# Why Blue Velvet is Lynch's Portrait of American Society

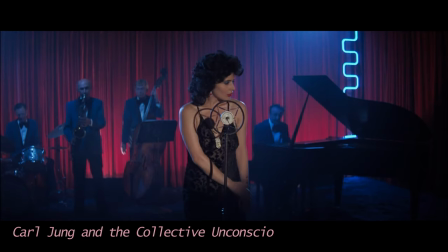Carl Jung was a Swiss psychiatrist that dedicated his entire life to founding analytical psychology.
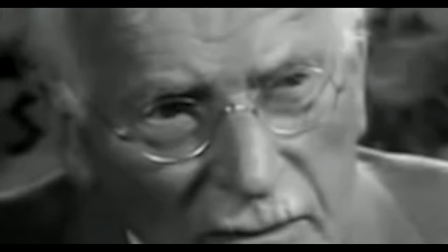Most people associate the practice with Freud, and for good reason,
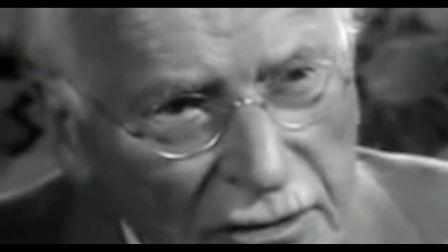but truly it was Jung who would propel forward our understanding and thoughts on how and why people behave the way they do.
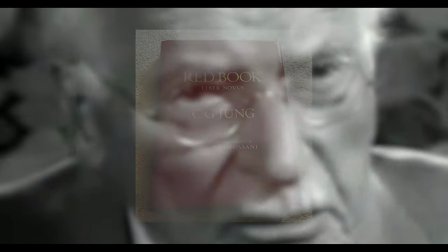Arguably, Jung's most famous work was a series of self-induced states of sleep paralysis.
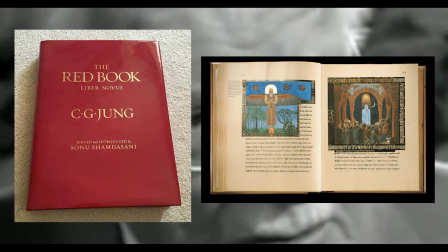He performed these for years and recorded the images that he saw, and he used this to argue that the collective unconscious was the foundation of all human understanding.
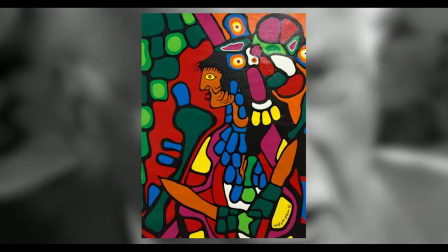Formulated through archetypes such as the Great Mother, Jung argued that images bled through culture and people, perpetuating our ideas and our beliefs.
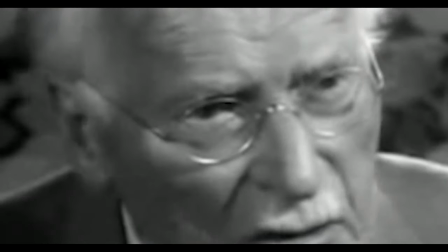It's practically impossible to argue its validity, but one thing Jung observed is certain.
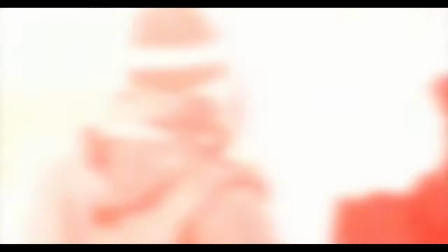Images can sit in the subconscious culture of generations of humans, and it's the reason you might think of Coca-Cola when you're showing red and white.
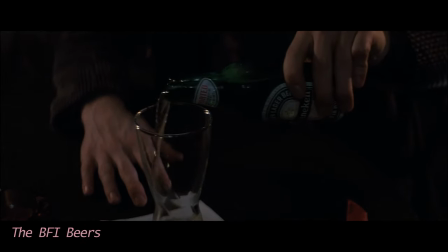It's also the same reason Lynch uses the branding of beers so aggressively in Blue Velvet.
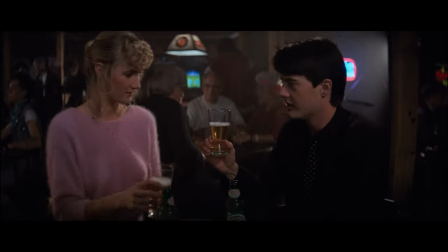Product placement is commonplace for modern audiences, but for Lynch in particular, quite jarring product placement was not a part of his films.
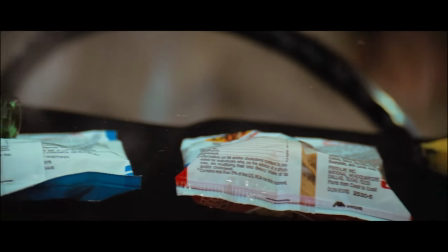It probably comes off more awkward than ever, but the choice to associate characters with certain beer brands in this film isn't for advertisement purposes.
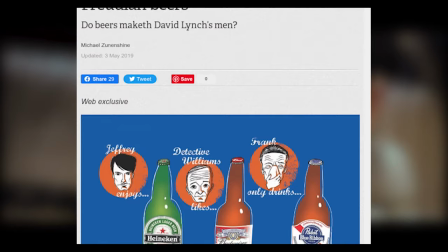Around three years ago, Michael Zunenschein wrote a particularly interesting piece for the BFI on the beer's usage in Blue Velvet.
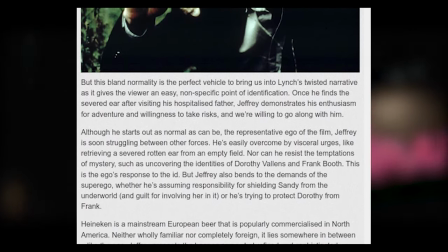He argued that Lynch's choice of beers was startlingly accurate and represented something I'd always thought had had a home in Lynch's odd Lumberton Town tale,
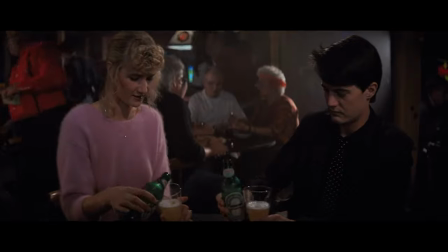Freud's theory of ego. Michael argued that Jeffrey's Heineken represented the ideals of the ego, approachable, mild-mannered and curious.
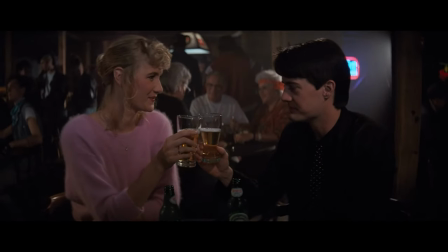It's a normal beer and it's a way to orientate the viewer between the two lifestyles that take place in Blue Velvet.
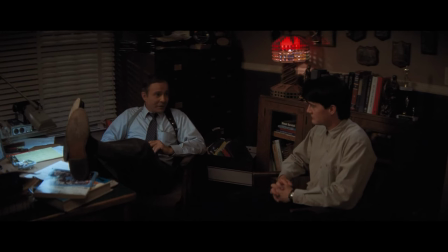It's a middle point between Detective Williams' Budweiser super-ego and Frank Booth's misfit Pabst Blue Ribbon id.
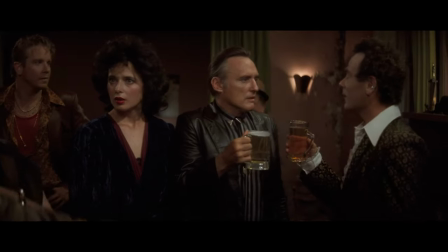Like the ego, Geoffrey is poured between the higher desire to do good and the baser urges to give in to the darkness.
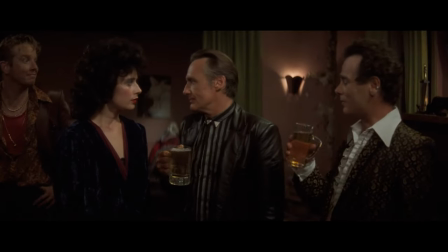It's a convenient metaphor and probably quite an on-the-nose joke from Lynch, but it works.
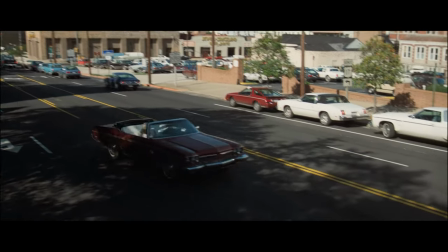If you want to read the article, I've included it in the description, but it's an excellent entry point to how Jung perceived images and cultural context in the space of Blue Velvet.
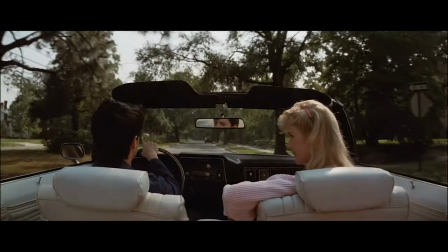Whilst the beers may ostensibly be tied to Freudian psychology, they are in fact examples of Jung's work,
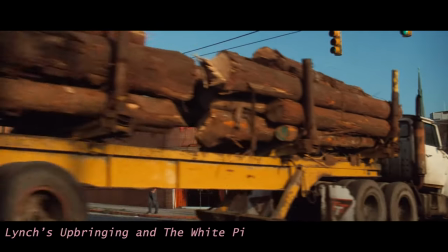images that possess unconscious context, and because of that context create feelings in the conscious mind.
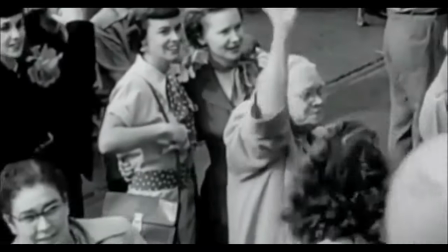It's important to note that Lynch grew up in post-war America and the violence that followed the troops home afterwards.
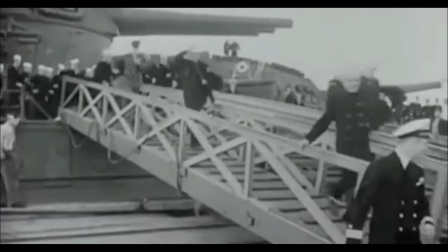It's something Mark Frost and he shared when they wrote Twin Peaks and is certainly a theme that's bled into every single one of his films. Whilst Fire Walk With Me is probably his most astute work on the theme, Blue Velvet feels more like a cultural portrait of a young man trying to find his way in
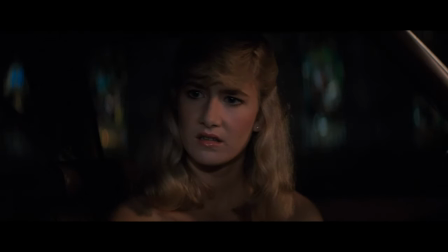a world of stifling oppression and the deeply sadistic response to that oppression. It's applicable to everyone, the audience is Geoffrey Beaumont, both disgusted and intrigued by the darker world of the subconscious that Frank Booth embodies.
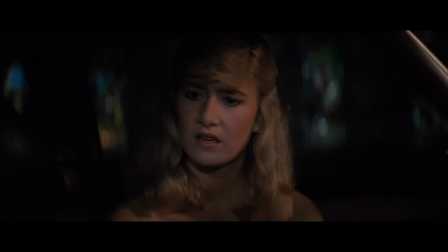We're humans and our morbid curiosity is willing to take us on journeys into the abyss of self because we can trust our super-ego to make the right decision.
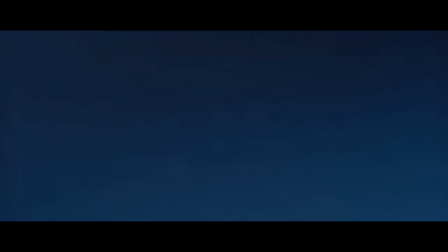One of the most quintessential images of Lynch's childhood era was the white picket fence,
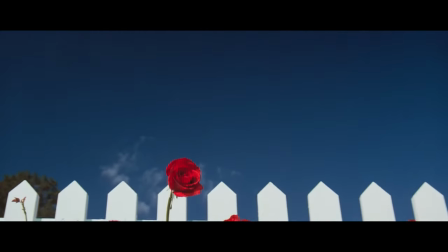a symbol of purity and security that ran deep through the heart of America's subconscious.
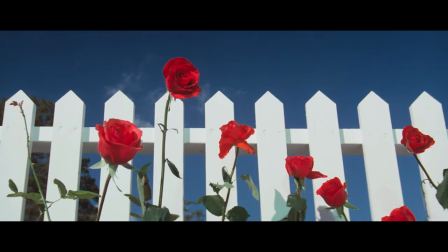It's one of the first shots in the film placed within a beautiful montage of protected suburban life.
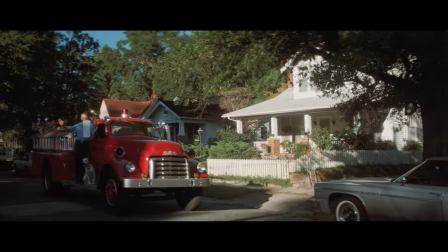It's these images of firemen waving,
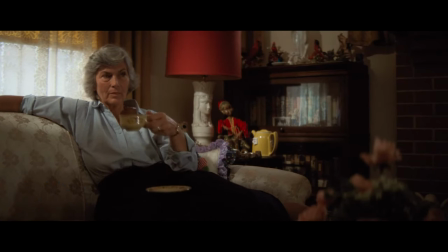children crossing the road, and people watching danger from the comfort of their suburban living room through a television that trigger emotions and a feeling of safety.
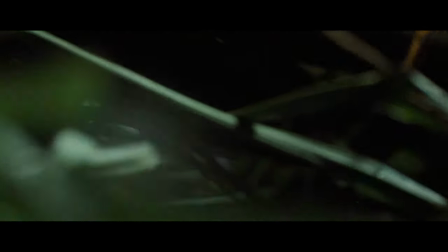Before we know it, Lynch takes a dark turn, showcasing the darkness beneath the surface with a haunting transition to the bugs in the undergrowth.
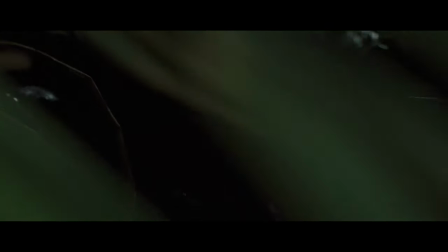It's a scene that's been analysed into the ground and, for good reason, is arguably one of the fastest depictions of violence under the surface in small town America.
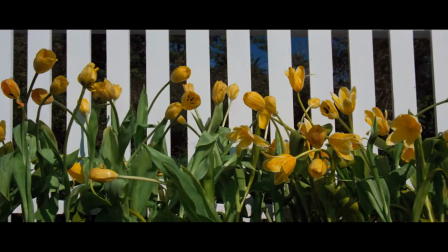So fast in fact that it could be a short film. Yet, nobody really talks about why these images feel the way they do.
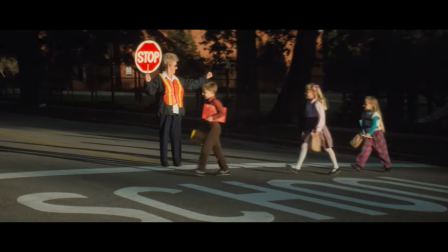Nobody except Jung.